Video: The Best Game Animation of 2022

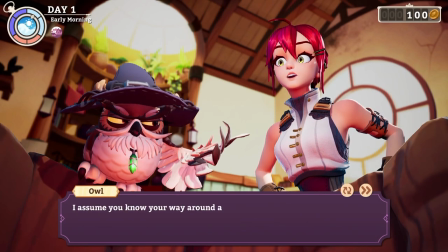28:49 These characters are delightful and the level of animation fidelity, personality,
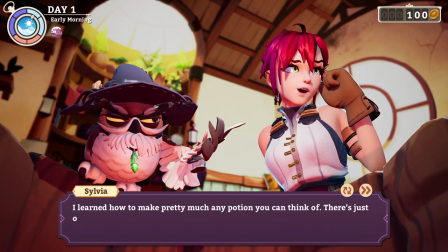28:54 and sheer expressive appeal they are delivering in considerable quantities is pretty incredible coming from this small of a team.
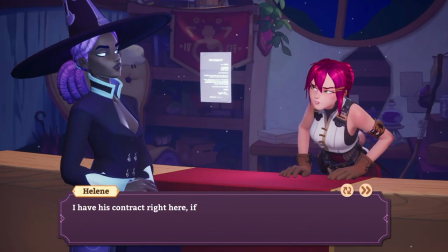29:01 Making great animation for games, at any scale, is always an art of delivering the most bang for your buck,
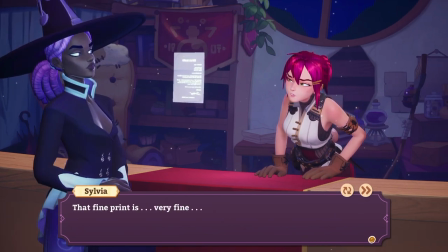29:07 of prioritizing where to spend your limited budget for maximum impact.
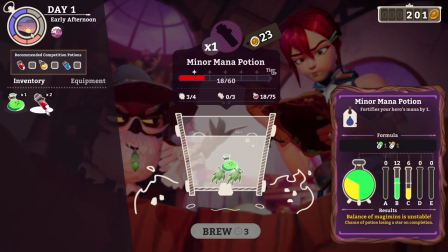29:11 Or put another way, making great game animation means finding ways to strategically constrain scope so you can avoid wasting resources needlessly.
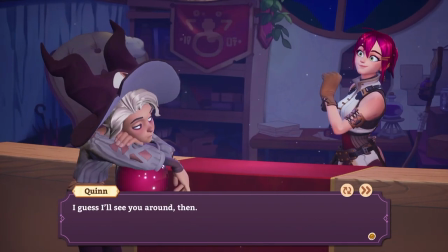29:20 And this game The game is very good at optimizing its bang per buck and making every animation count.
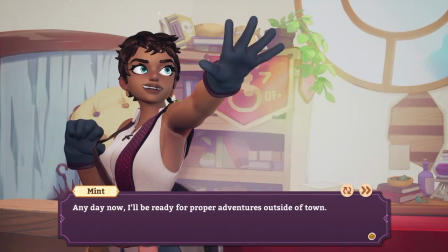29:26 The way they present conversation exchanges using a library of looping emotion poses The
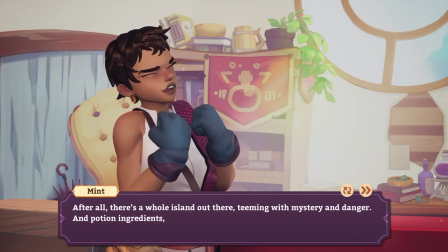29:32 way they carefully stage
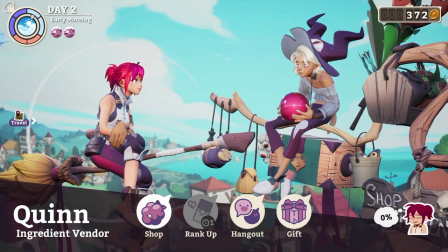29:37 every scene so the animators can focus on tuning each pose to a single camera angle.
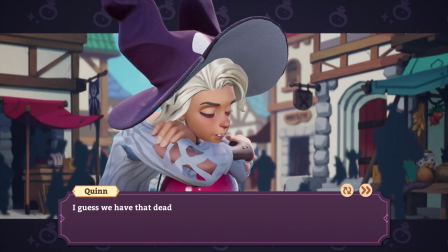29:42 The way they have characters pop into a lively gesture as a means to transition from one pose to the next,
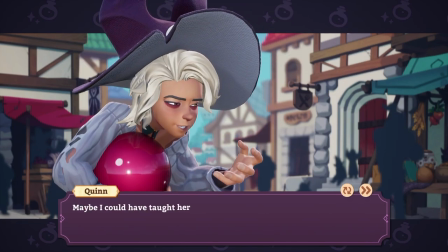29:48 rather than creating a thousand bespoke transitional animations from every pose to every other pose.
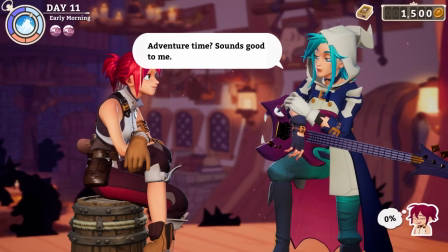29:54 There's just a lot of smart decisions here, and the results speak for themselves. This game is a joy to look at, and just a treat in general.
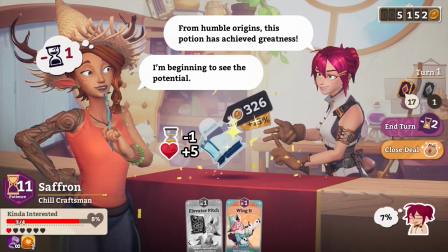30:02 Huge props to everybody at Voracious Games. You've already made me love every character you've introduced me to, and I'm excited to see where you go from here.
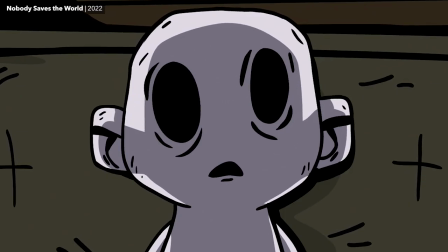30:13 But I think that is finally all of them! Were there any games I missed? Obviously not.
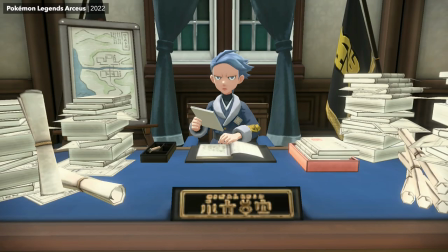30:18 I was testing you. Like I said, I saw every game.
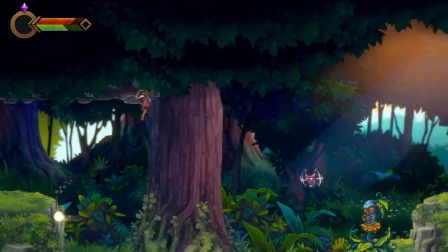30:21 But if you do still wish to argue a case for the animation of some other 2022 game, you may formally submit your appeals in the comment section below.
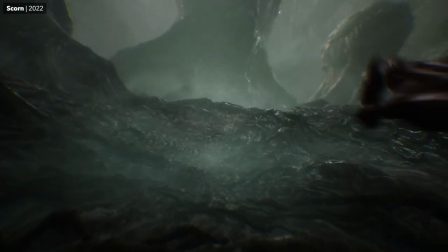30:29 Now, if anybody needs me, I have like four videos in progress that need finishing, so I'm gonna go and... yeah.
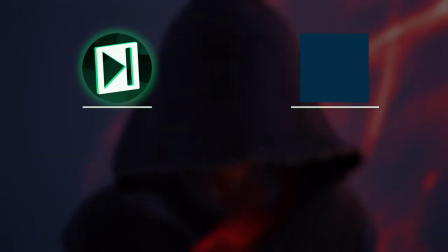30:35 Thank you for watching, and I hope you have a lovely 2023. See you next time!